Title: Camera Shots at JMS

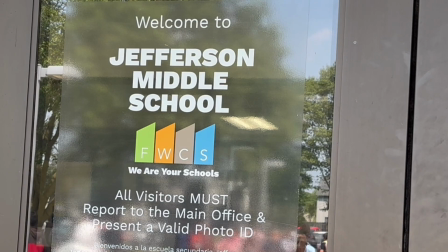[0:04]
Hello, Jefferson Multimedia. Let's talk about camera shots, what they look like and how we might use them.
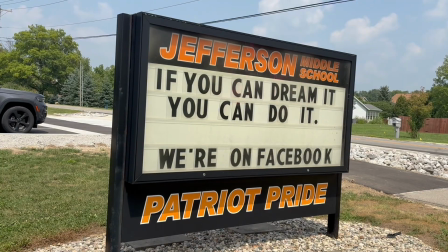[0:10]
This could be an establishing shot for Jefferson Middle School, but I like this one better because we see the sign, it's at a weird kind of angle.
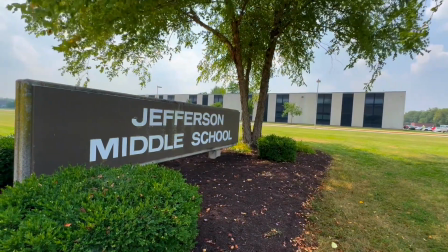[0:18]
We see the cars moving in the background. This one's my favorite. We see the branches of the tree blowing in the breeze.
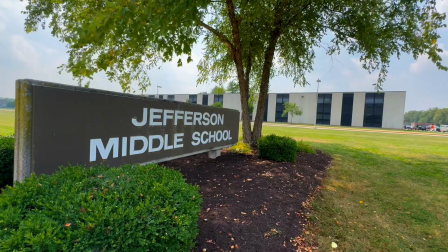[0:25]
The sign's going one way, the school's going the other. It's a really cool way to show us where we are, Jefferson Middle School.
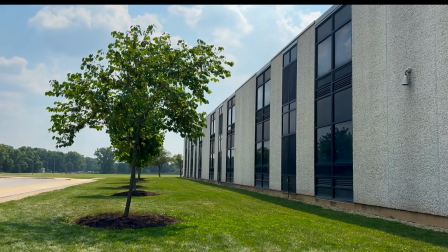[0:32]
And there's other ways to do it. You could show the outside of the building if you wanted. This one's kind of boring.
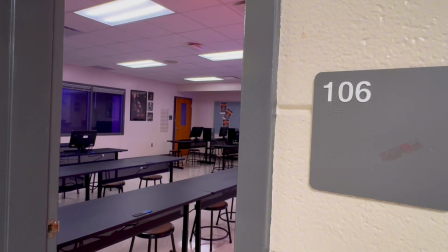[0:40]
This is a great establishing shot for our classroom, room 106, and you can look through the door and see where we are. So always tell us where we are. Establish the setting.
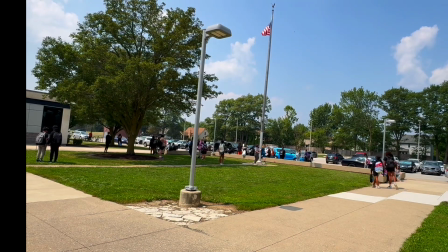[0:51]
Now here's a wide shot of the car riders in front of the school after class one day, but it's kind of flat. It's kind of boring. There's not really a focus. There's no place to look.
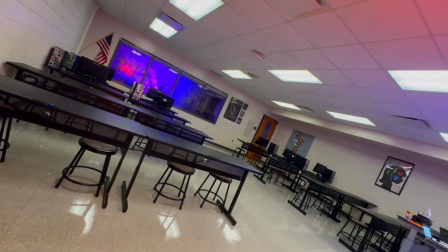[1:03]
Usually wide shots of a room are good, like the media center, or do the wide shot of our classroom and I put it on a Dutch tilt. Why? Because it looks cooler. It's more interesting to look at. Always give us a cool thing to look at.
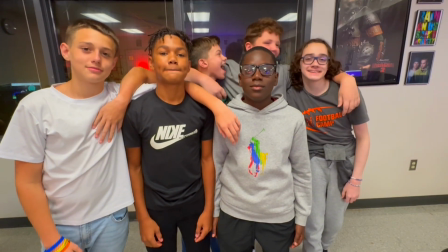[1:17]
Oh, here's some people. Notice they were in a cowboy. We cut them off like right below the hips, between their hips and their knees, right?
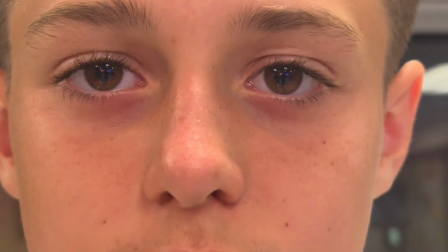[1:24]
And they're clowning and having fun. That's cool. Now for the next section, we have an extreme close-up where we see just the eyes of the character.
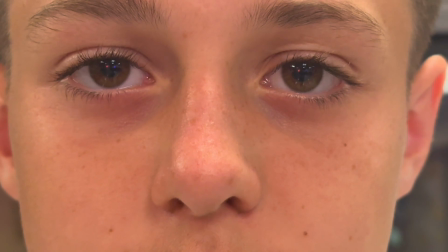[1:32]
Always show us what they're thinking, what they're feeling, and all that other stuff.
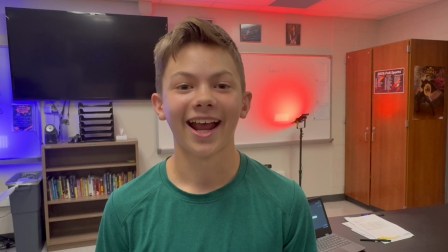[1:38]
But you can also go with the close-up, which is just head and shoulders, and you can see the big smile.
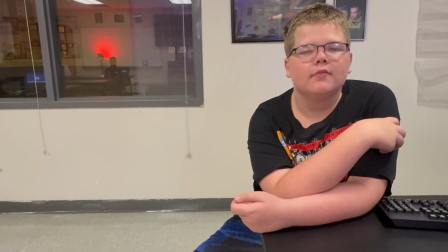[1:43]
Now sometimes with a medium shot, where you show someone from the waist up, think about where you want to frame them.
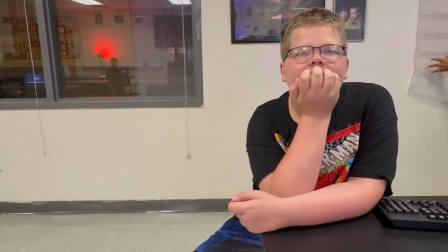[1:49]
Do you want to have them on the right-hand side of the screen?
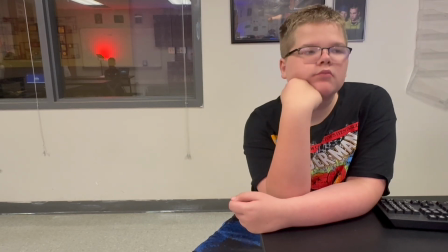[1:53]
Or do you want to put them on the other side, on the left-hand side of the screen?
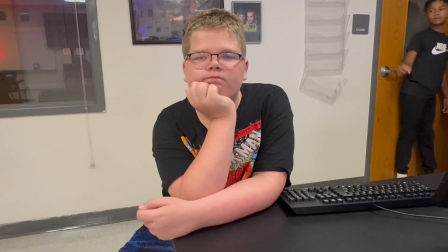[1:58]
And I found sometimes when I film in the classroom, we always get the people in the background.
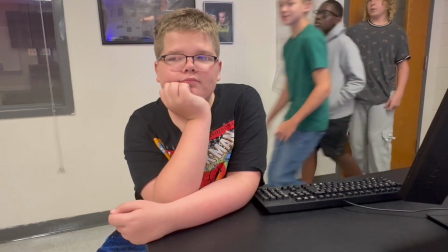[2:02]
So that's why we usually want to film at home or film after school so we don't have a bunch of people standing around.
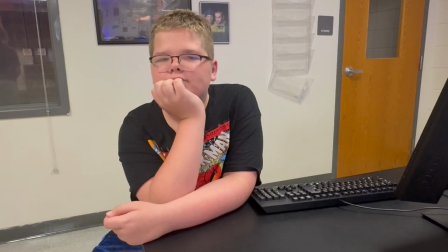[2:09]
But where you put your character can be super important, and it can tell the story too.
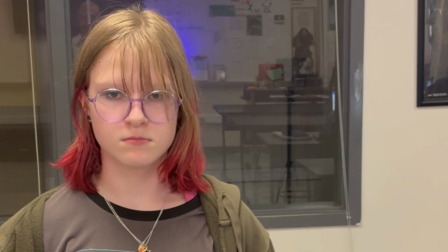[2:16]
Close-up, head and shoulders on the left-hand side. Always think rule of thirds.
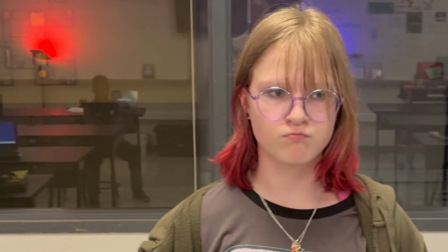[2:22]
Don't put all your people in the middle. If the left side doesn't work, can you put them on the right?
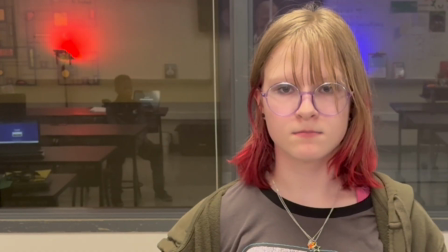[2:27]
Yeah, but see the reflection in the glass? Everything affects what you're filming.
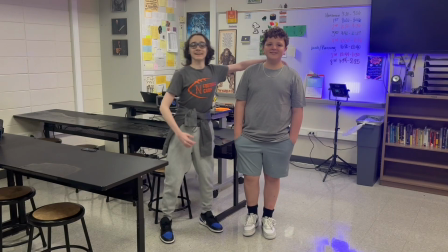[2:33]
Okay, two-shot, full shot, the guy's head to toe.
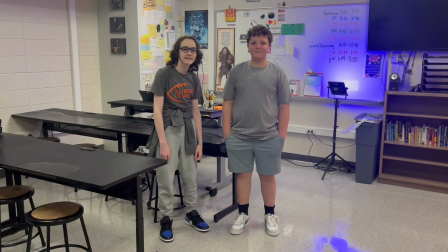[2:37]
We see them both. This looks pretty cool. Where are they? How tall are they? How close are they?
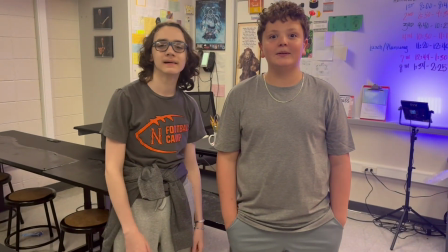[2:42]
And don't zoom in if you need to show them tighter. Move the camera closer.
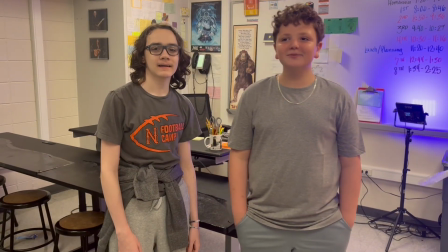[2:46]
They freak out a little bit, but that's okay. Now what happens next? We go to the over the shoulder.
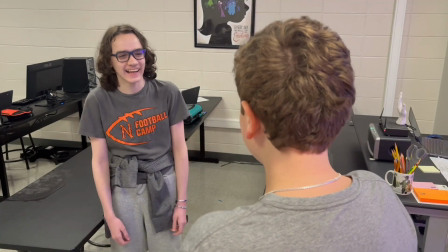[2:52]
Notice the person on the right. The back of their head shows us who to look at.
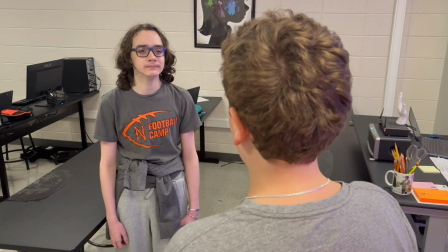[2:57]
So Gavin's laughing, but that's what we want to see, right? We want to see him. Now if we switch it and go the other way, we want to see Owen.
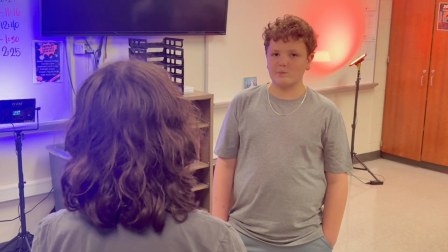[3:05]
And this is a good example of why you shouldn't have bright lights in your set. See how the orange and the purple make the shot look weird?
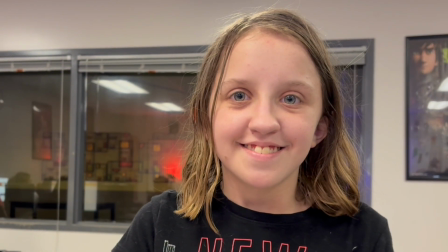[3:12]
Yeah. Now we've got a close-up. This is head and shoulders, but I cropped it a little bit, and let me show you why.
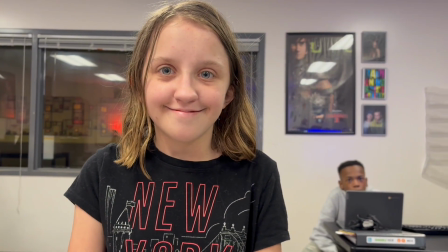[3:20]
The original shot shows a group in the left that are doing their thing, and then if I go the other way, we see another guy, hi Marlon, doing his stuff.
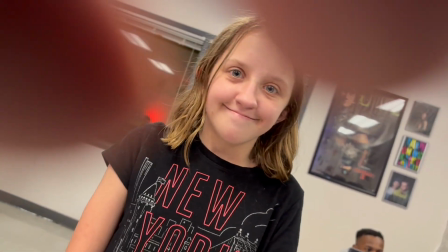[3:28]
So we usually want to focus on the person. If you want to make it really cool though, going for the Dutch tilt.
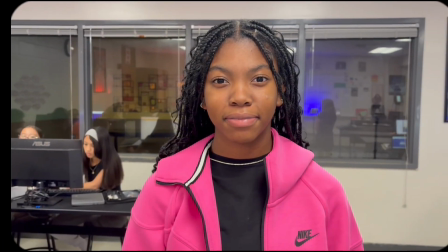[3:34]
Why? Because it's fun, because it's cool looking. And what do we have here? We have a really good close-up, head and shoulders.
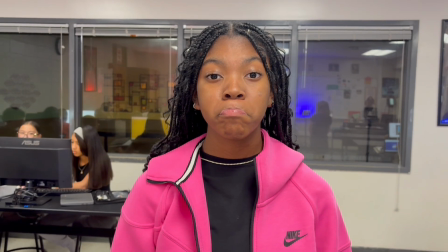[3:42]
She's in the center. Do we want to move her around? Do we want to move her to the right? Do we want to move her to the left? Or do we want to put her on a Dutch tilt?
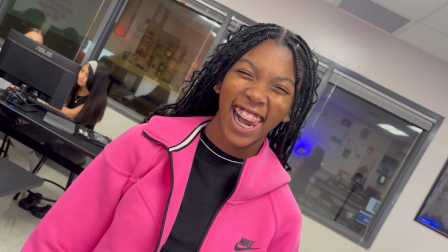[3:50]
Sometimes that cool little artistic twist can tell a story in a way that you haven't thought of before.
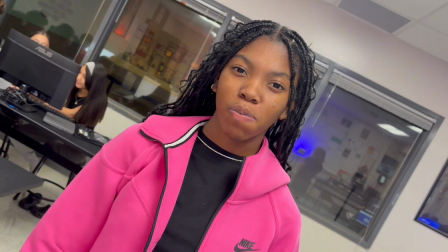[3:56]
So don't make your camera shots boring. Have a little fun with the angles and think about how you want the person to be seen on the screen.
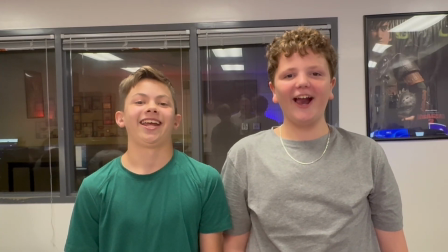[4:03]
If you put two people in the middle, it can get kind of boring, especially if they're making weird faces, but you know, it's middle school, so that's cool.